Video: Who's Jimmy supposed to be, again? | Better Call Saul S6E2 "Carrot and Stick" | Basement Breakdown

Light, vision, these are scarce commodities for Nacho right now, and we are made to feel that scarceness along with him.
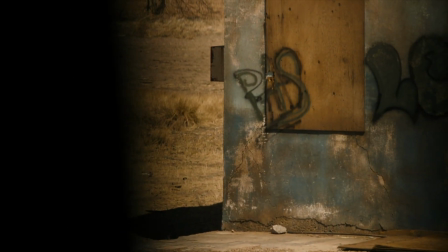Then the shot shifts to match his slow realization. Drip, drip, drip. The show loves to turn the most prosaic things into the most pivotal story elements.
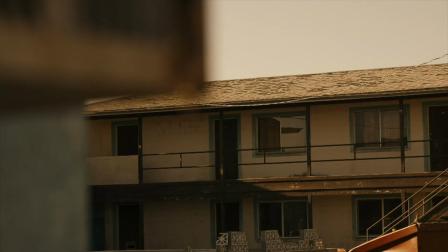Here, the dripping water is the thing that shifts the informational advantage to Nacho.
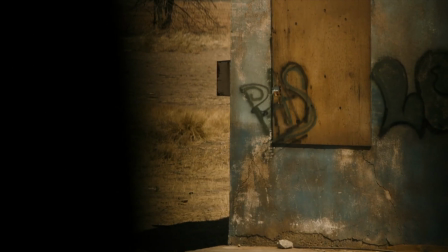It allows him to see beyond his narrow aperture and make a deduction about what lies behind the walls of this little shack here.
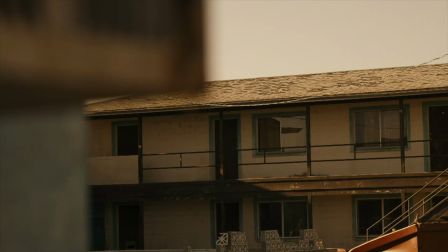Namely, if the AC's running, somebody's probably in there.
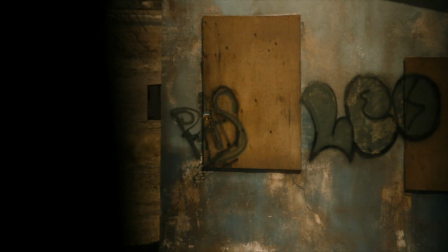And immediately he sets out to confirm his theory by finding the hole in the other guy's wall, the little sliver of light through which he must be watching Nacho. In the second scene of this two-scene plotline, we're playing with the same toys, air conditioner, slivers of light, and water, in new ways now.
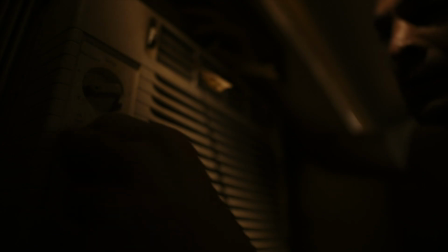That broken air conditioner, for example, that in the first scene was part of Nacho's stifling prison, is now his means of escape.
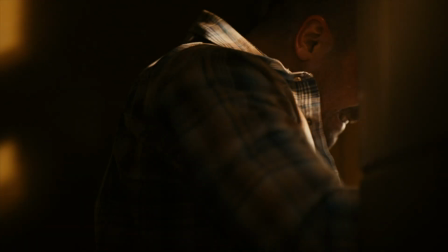And after he busts that AC unit out, pow! No more slivers for Nacho.
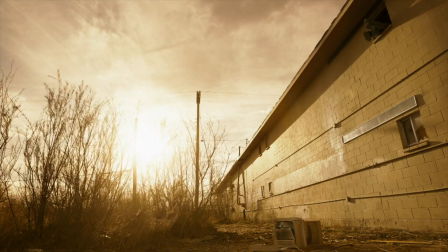They open that camera iris right up, and with a little help from post-production, the picture is practically overwhelmed with light. Nacho's field of view opens up, lets in the light. Now, and only now, do we cut to the perspective of the guy in the hut, monitoring his tiny aperture of light. Because now, as we know, he's the one who doesn't have the whole picture. And the show wants to emphasize that reality by now highlighting the narrowness of his viewpoint.
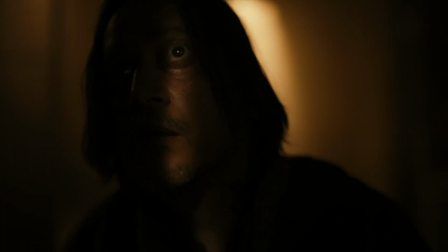The tables have turned and the shot-making changes accordingly. Now, we're building to the inevitable moment when Nacho gets the jump on this dude. Even though we're still using this same device of the sliver of light, and even though the pictures are superficially similar to shots of Nacho in the motel room, the shots of Mr. Eyeball here play differently because they're so static.
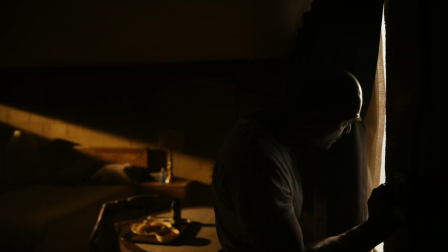Every shot of Nacho looking through the curtains has this nervous, roving motion to it.
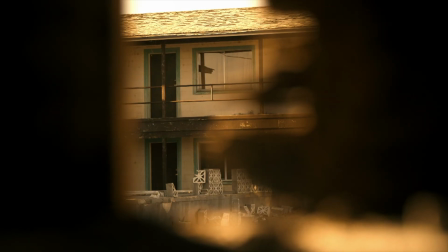But these shots of the watcher emphasize how still he is. He's not looking around, probing the landscape like Nacho was. When we see him looking out, he could not be more fixated on one point. At the same time, this statuesque sentry has his weaknesses, as we're reminded when he reaches over for his neckerchief-based personal cooling system.
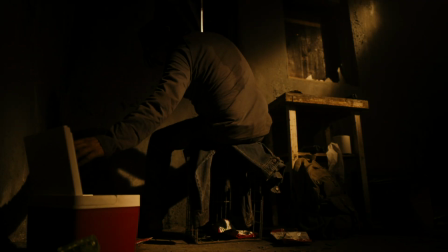The water dripping off the bandana echoes the drips that came from the AC unit. More to the point, the drips, this moment, they're about this guy's need to be comfortable.
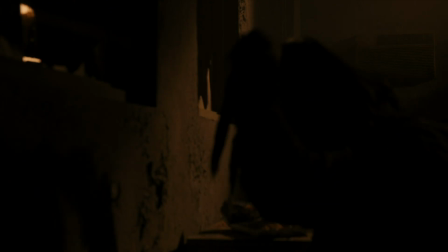He's human. He likes to keep cool. This is the weakness, if you want to call it that did him in.
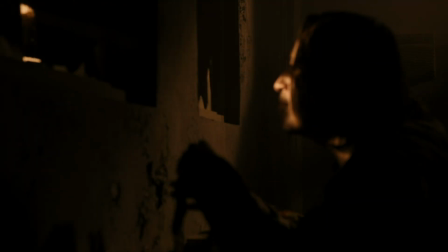In fact, when he puts the bandana on his neck and bends down, we see the very air conditioner that has already betrayed him, as we know and he doesn't. This wet bandana business is there to play up how screwed this guy is and why he's screwed, because he can't take the heat like Nacho can.
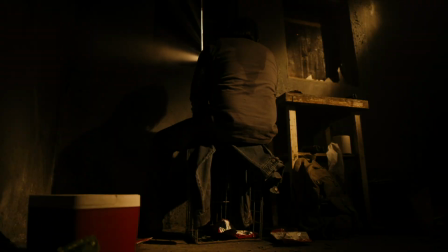The contrast that's drawn is between static, tunnel-visioned Mr. Eyeball here and animated,
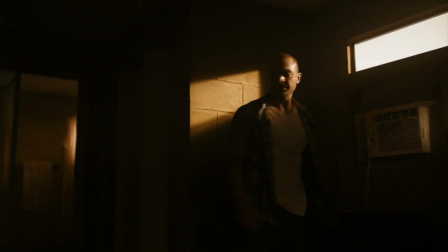probing Nacho, who manages to piece together the situation without even the luxury of climate control. And the ridiculously elegant part to me about this whole little story is that these three elements, air conditioning, light slivers, and water, that were recombined and varied to carry the storytelling load of this sequence, are all featured in that first shot. Just look at the beginning, middle, and end of the pan.
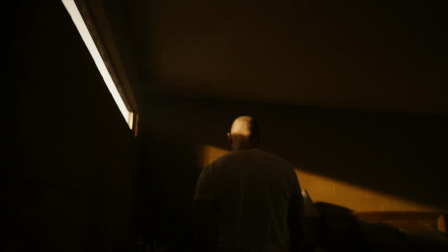We begin at the air conditioner, a sliver of light traces Nacho's path across the room, and we end with running water at the sink. And the filmmakers start refining those aesthetic ingredients immediately. The second shot isolates the dripping water from the shower head, and the third shot of the scene builds itself around this huge sliver of light,
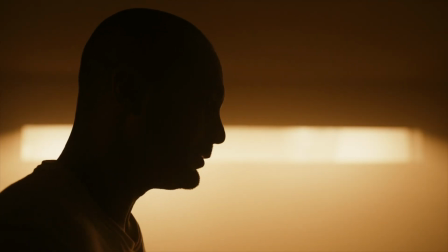a stunning statement of it, in fact, in this beautiful portrait of Nacho. But those second and third images and this entire 10-minute mini-movie that comes after them are all variations on the three motifs that were stealthily introduced in that first panorama shot, a shot that, in its own poetic way, really did show us everything.
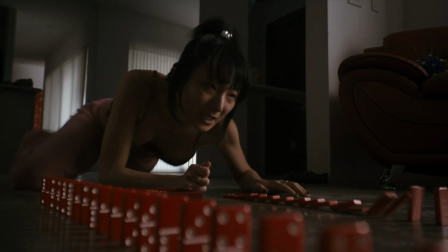Let's go now to the opening scene of the whole episode, starting with this first image of the red dominoes being toppled by Jo, one of Nacho's erstwhile housemates.